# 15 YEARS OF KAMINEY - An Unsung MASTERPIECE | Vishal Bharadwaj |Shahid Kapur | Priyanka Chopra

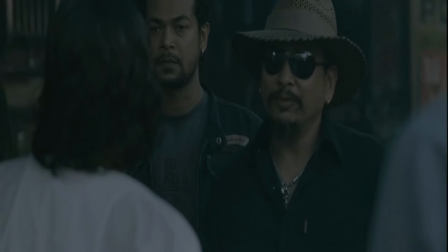The dialogues like Ope, Ope apne paas bhi hai instills the raw humour of warplay that is so characteristic
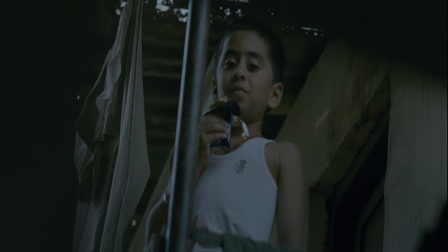of the Indian conversational way and to follow it up with Khamoka war Unfortunately,
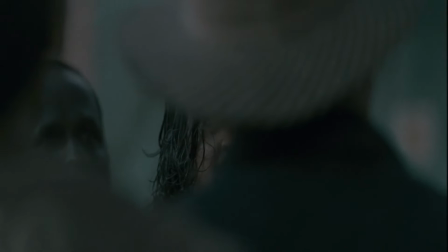I am not America just shows what a brilliant conjurer Bhadwaj is.
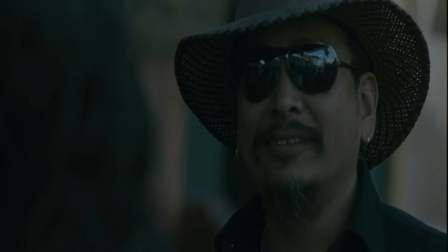How he can transform a simple, rustic, local conversation into one about global politics so effortlessly is a delight to watch.
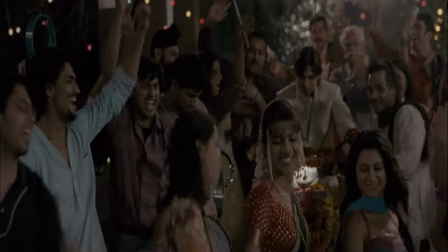His love for the popular culture also comes into play whenever there is a scope.
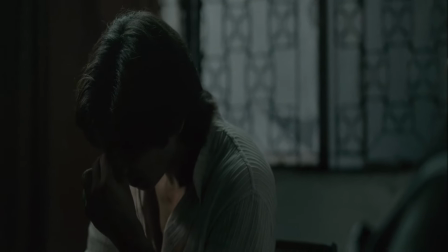When Guddu struggles with his stammer to count the number of failures on his hand in the police custody,
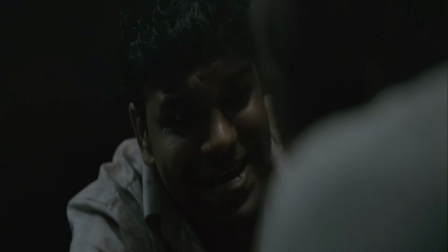Inspector Lobo breaks into the Das Bahane song.
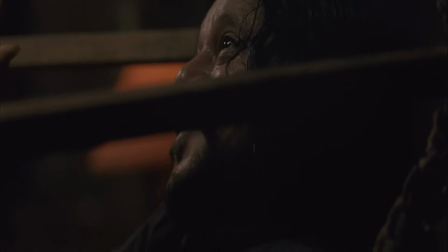But I cannot complete talking about this movie without mentioning the amazing build-up sequence where Bhopay shoots Nikhain.
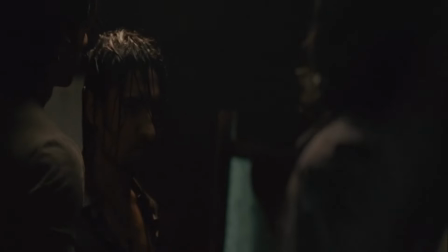The sheer tension that is built with seemingly irrelevant conversations between the two characters about horses,
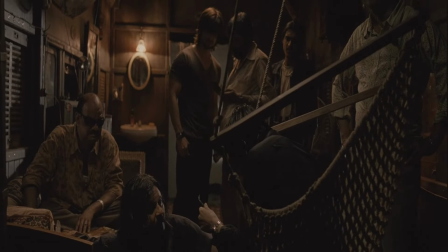lemons and chillies, laureate with sexual innuendos, yet a more than satisfactory climax at the end of the scene.
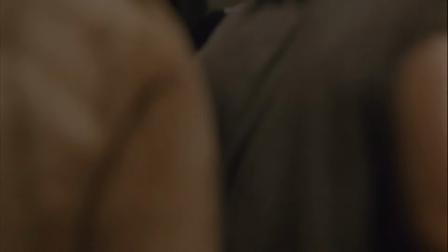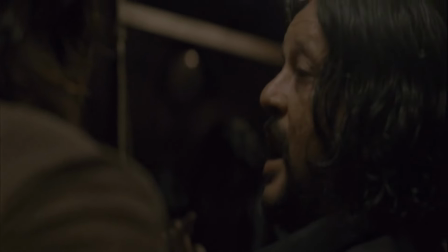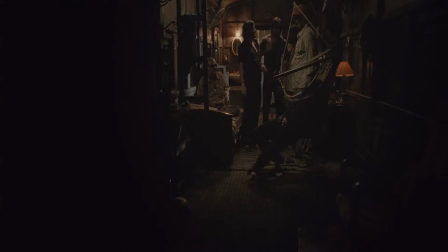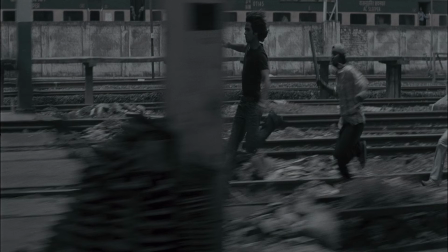Cinematography and editing for this film stand very tall as a landmark of Hindi cinema even to this day.
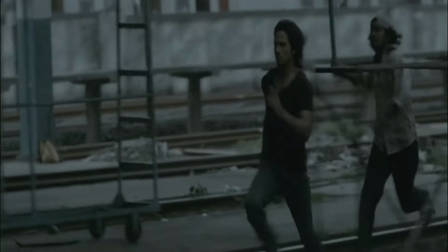Tassadak Hussein's camera runs through the streets,
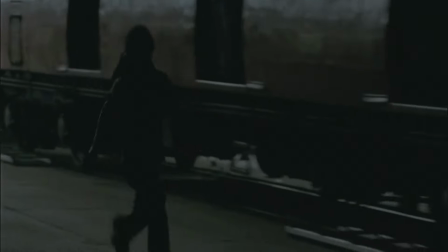alleys, slums and over the railway tracks with no abandon at all, resembling the life of these characters in the film. The essence of a city which is reputed for being relentless and restless is captured masterfully with this handheld camera movement.
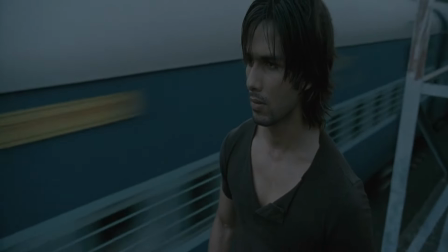The bleak color palette complements the movement by breaking the romanticism attached to the Mumbai rains and bringing out the mud,
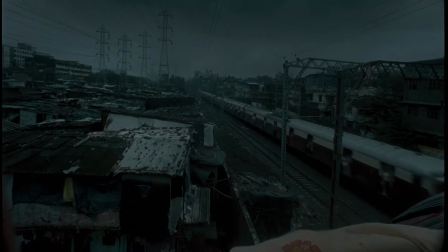the filth and the struggles that the underprivileged sections of the city have to face during the monsoons.
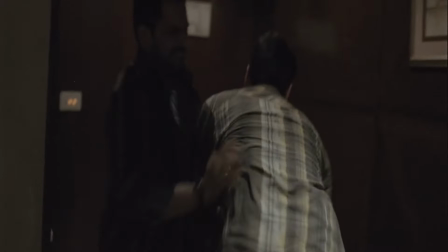The editing is reminiscent of the breathlessness seen in films like Run, Lola, Run,
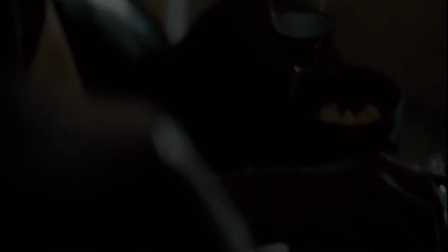Pipe Club or Snatch, creating a true crime caper experience which is so rare in Indian cinema.
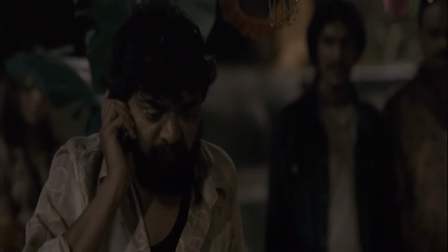Each scene is designed like a musical piece which is just about to reach its crescendo before the next scene starts.
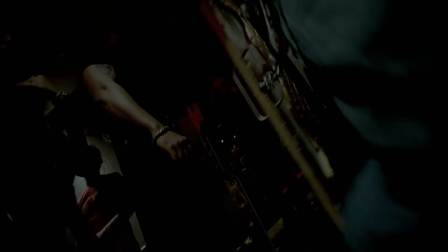And the final weapon in Bhadwaj's artillery is his music. The background score is something to preserve.
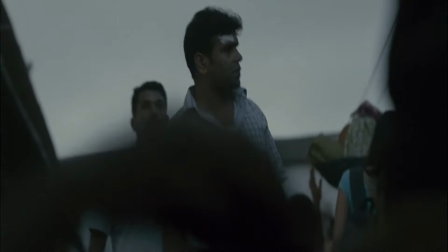On the one hand, it sets the pace of the tsunami of events that follow in the film.
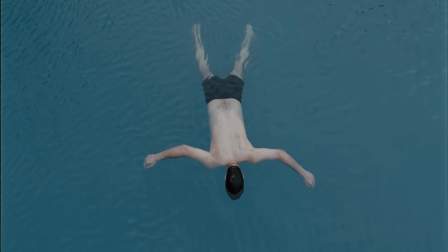And on the other hand, it churns a kind of slow burn rage which reaches its crescendo in the climax.
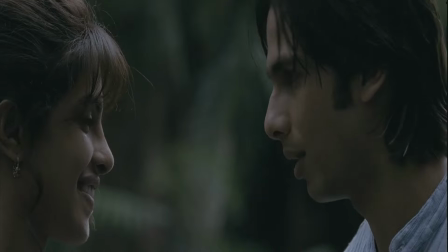The songs range from the romantic dhode bhige to the eclectic dhantanang
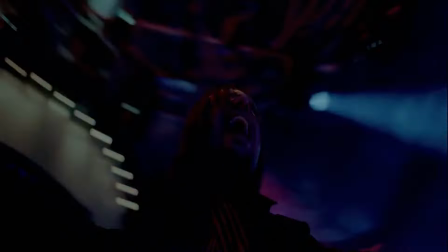but without losing Bharadwaj's sly cheeky sense of humour sprinkled around each of them.
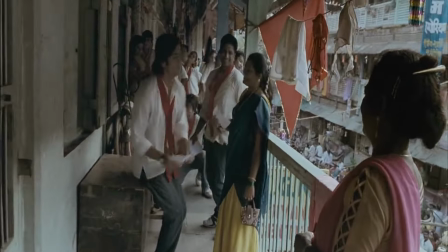The one song on AIDS awareness might seem a bit out of place going by the plot of
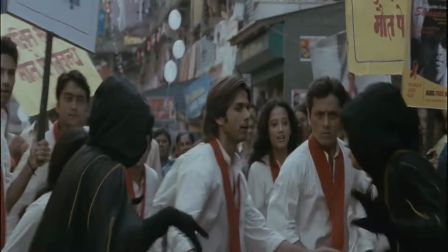the film but it nonetheless sets the tone and the mood for the mayhem to follow.
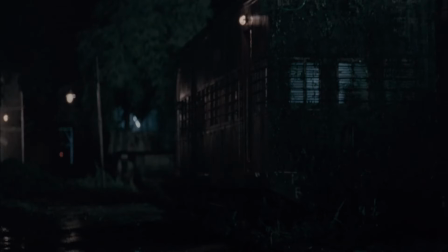The nostalgia for the 70s Hindi crime drama films is evident in
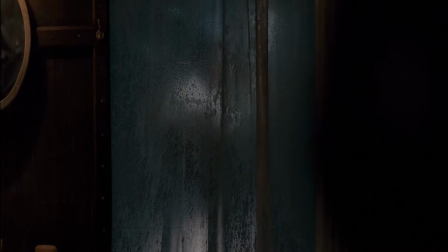the score which is highlighted through the homages Vishal case to R.G.
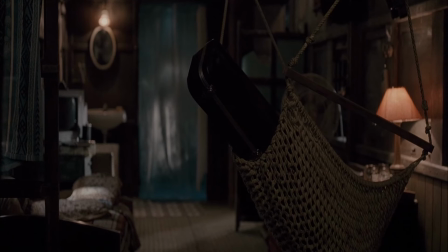Murman in several of the sequences.
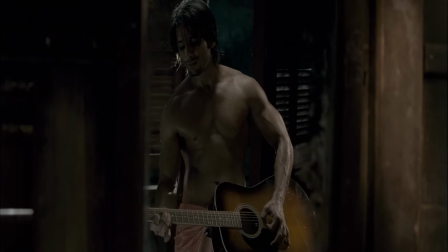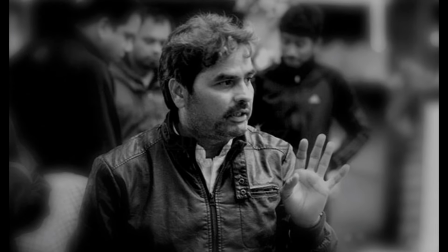Kamine paved the way for Vishal Bhadwaj to be recognized as a filmmaker unafraid to push boundaries.
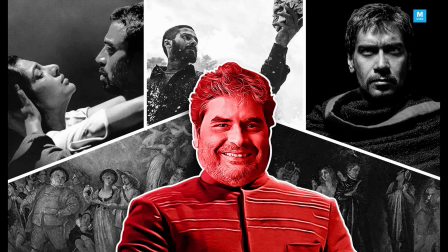When the world was anticipating his third installment of his Shakespeare trilogy
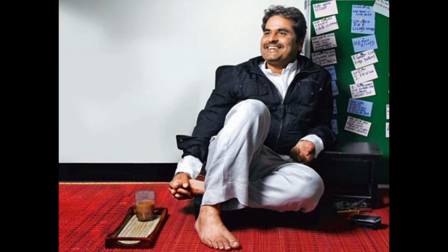and he was being perceived as one of the more serious filmmakers working in Bollywood,
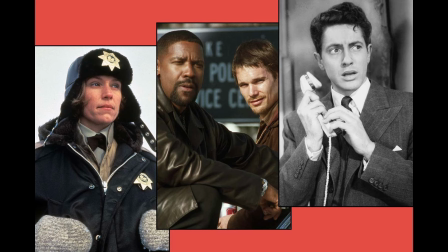he chose a genre completely against all expectations.
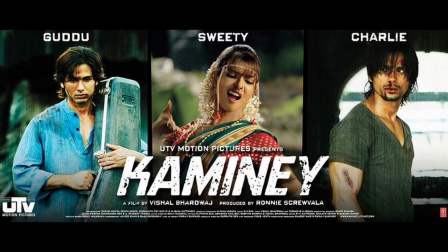Kamine stands as a testament to the power of storytelling in Indian cinema through visual, sound and editing.
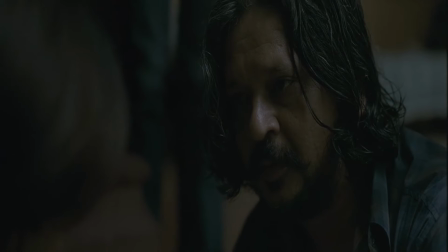The actors were all impeccable with special shoutouts to the performances by Amon Bhutte and Chandan Roy Sanyad.
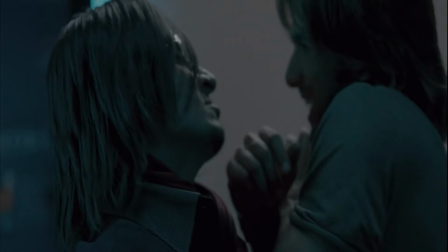Indian cinema has definitely never seen the Queen Brothers trope to be used so effectively before or even after that.